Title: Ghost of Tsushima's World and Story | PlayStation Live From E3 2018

Welcome back, everybody. Justin and Ryan here, along with Jason Connell, art director at Sucker Punch Productions, to talk about Ghost of Tsushima, which is, holy cow, man. Let me just say, this is one of the most impressive things I've seen this year at E3. Congratulations on the reception to it, on creating this incredible thing. I think today we're going to do something a little different. We're going to do a deep dive into the world of Ghost of Tsushima. That's right. So we have a few shots that we're going to queue up here, and what I'd like is for you to just kind of walk us through what we're seeing. Talk to us about some of the artistic techniques and some of the technical tricks that you're using to make this game look so incredible. Yeah, absolutely. Is that cool? Yeah. All right, let's queue up the first shot and let's get in there. You have to do it in a quick amount of time, right?
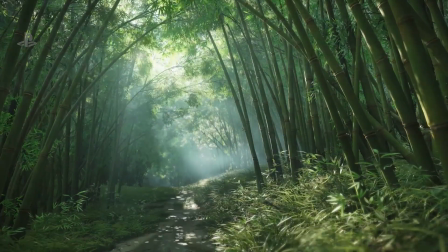Yeah. You have to explain your entire process. Yeah. So this is a shot in one of our bamboo forests, and what I love about this shot,
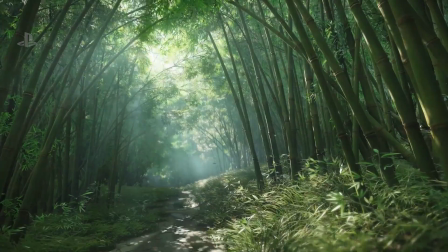aside from all I love lighting so much.
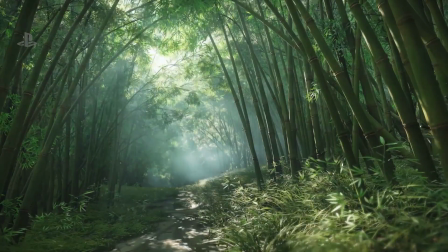But the volumetric haze and the kind of nice translucency on the leaves, all of that stuff makes you feel real.
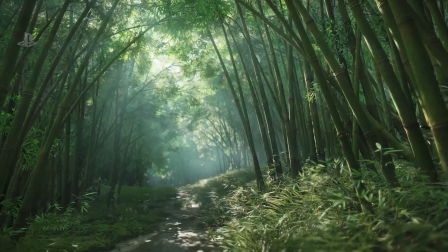Yeah. But it's also trying to get everything in the frame to move. That's something that we're trying to do.
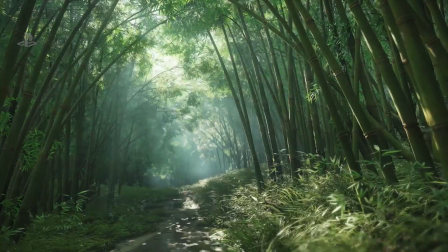Like just you start making a game like this, and you look at an old Kurosawa film or something like that. They have a good documentary called Composing Movement about a still samurai with the world around him just moving.
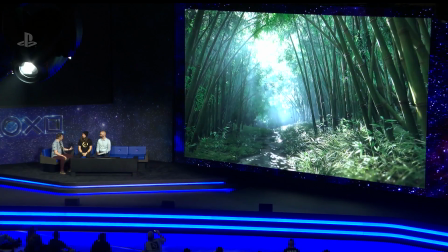And I love this frame because it just showcases that. That really comes through, especially in the trailer that we saw at the showcase. You can really see everything in the frame is moving. It's so just alive. Everything feels alive. It's really just an amazing job that you guys are doing. That's the reason we opened up with that shot. You know, it's exactly what we want people to see when we first debut the game.
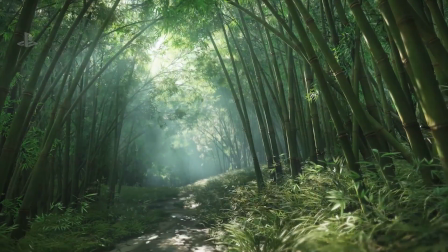So. And what's amazing is this is just one small little slice of the world that you guys are building at Sucker Punch.
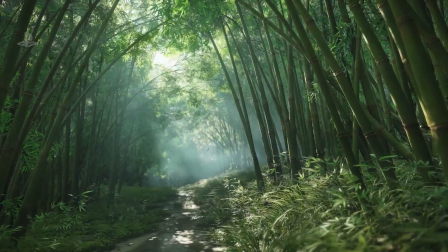It's unreal. Yeah, that's Shall we move to the next one? Yeah, please. Oh my God!
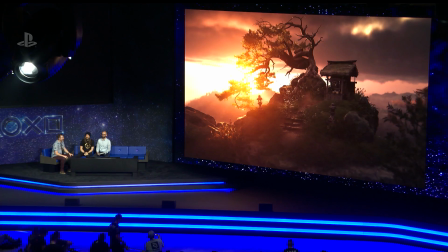What? Come on, man! I kind of forgot the order, so I'm just going to be shocked each time.
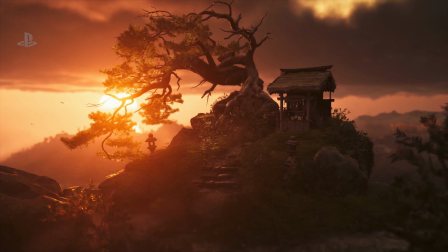This is beautiful. I got a couple of things that I'd love to talk about here. One of which is when we went to Japan.
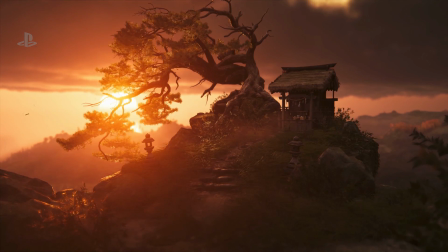We went to Tsushima Island, and we saw. I personally saw some of the most beautiful sunsets and sun breaks, and just the sky was really evocative.
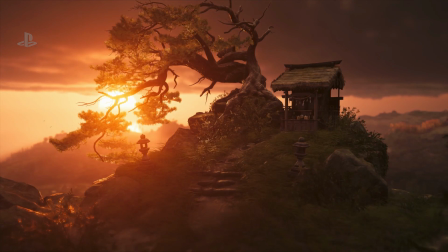And and that actually is something that some of our last games had as well. If you go back and look at Infamous,
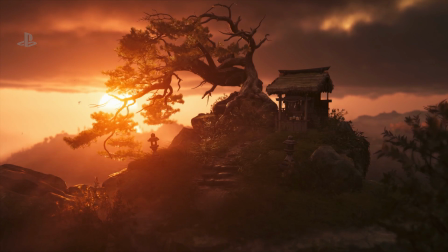so now that this game has a dynamic time of day, that made it very challenging because you can't just paint this beautiful skybox.
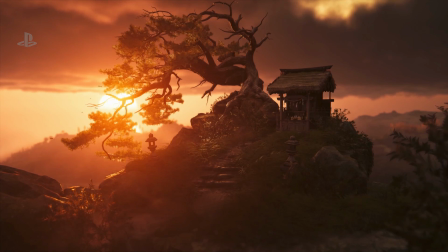You have to really orchestrate some tech to make these kinds of scenes come true. And this scene does that in spades.
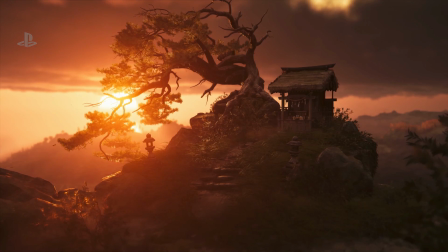But it also has this, something else here. There's a sense of adventure. There's these shrines and places that you're going to be able to get to and go up to on top of high mountaintops.
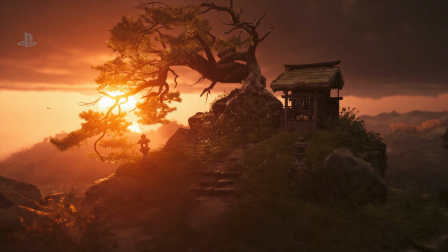This is a high point in the game where you'll be able to actually visit and go to. So cool. Yeah. Yeah. You mentioned lighting before, and it really comes through. I think in almost every one of these scenes, the light is just kind of one of the focus.
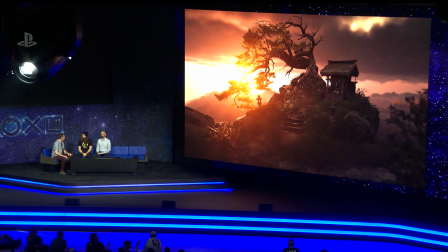The core pillars of what makes each shot look so beautiful. Yeah, light.
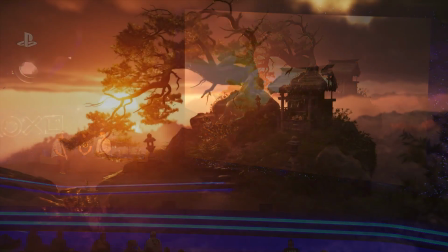We put a lot of energy and artwork into the way that we light our games, and especially true for this one.
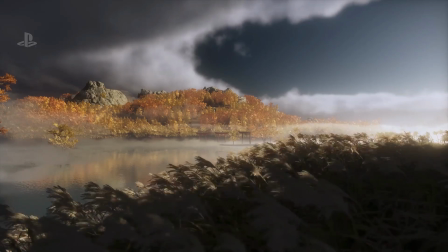Yeah. Okay, let's move on to the next shot. Do it. Wow. Look Get out of here.
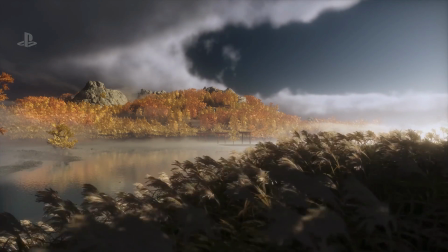Just leave. Get out. Wow. I cannot take how beautiful this game is. There's a lot of great things going on here.
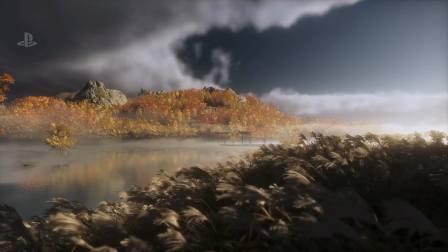This is showcasing a variety of biomes.
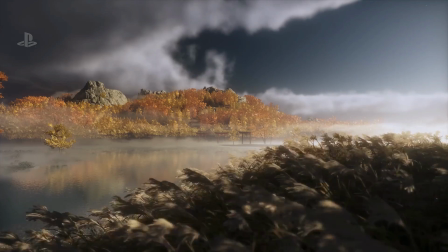Obviously, this is not a bamboo forest.
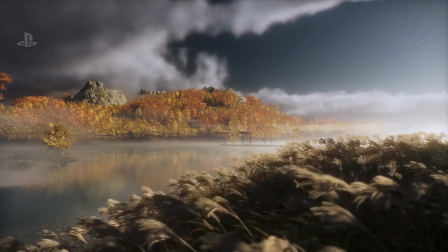So there are places in the game that you get to that will be quite different than other parts of the game in terms of the vegetation and the foliage that you'll see kind of around you.
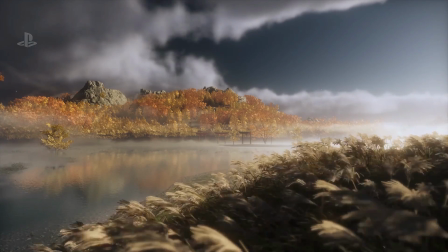We want a lot of variation. We want people to feel like they can remember this place because it's extremely different than the other place. In this particular place, you see more of a Golden Lake kind of feel.
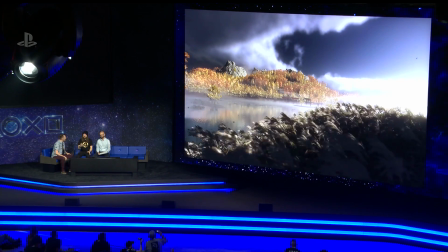So it's another good example. Also, I'm very fond of the sky that's going on here. Another really good example, procedural sun breaks and breaks in the sky.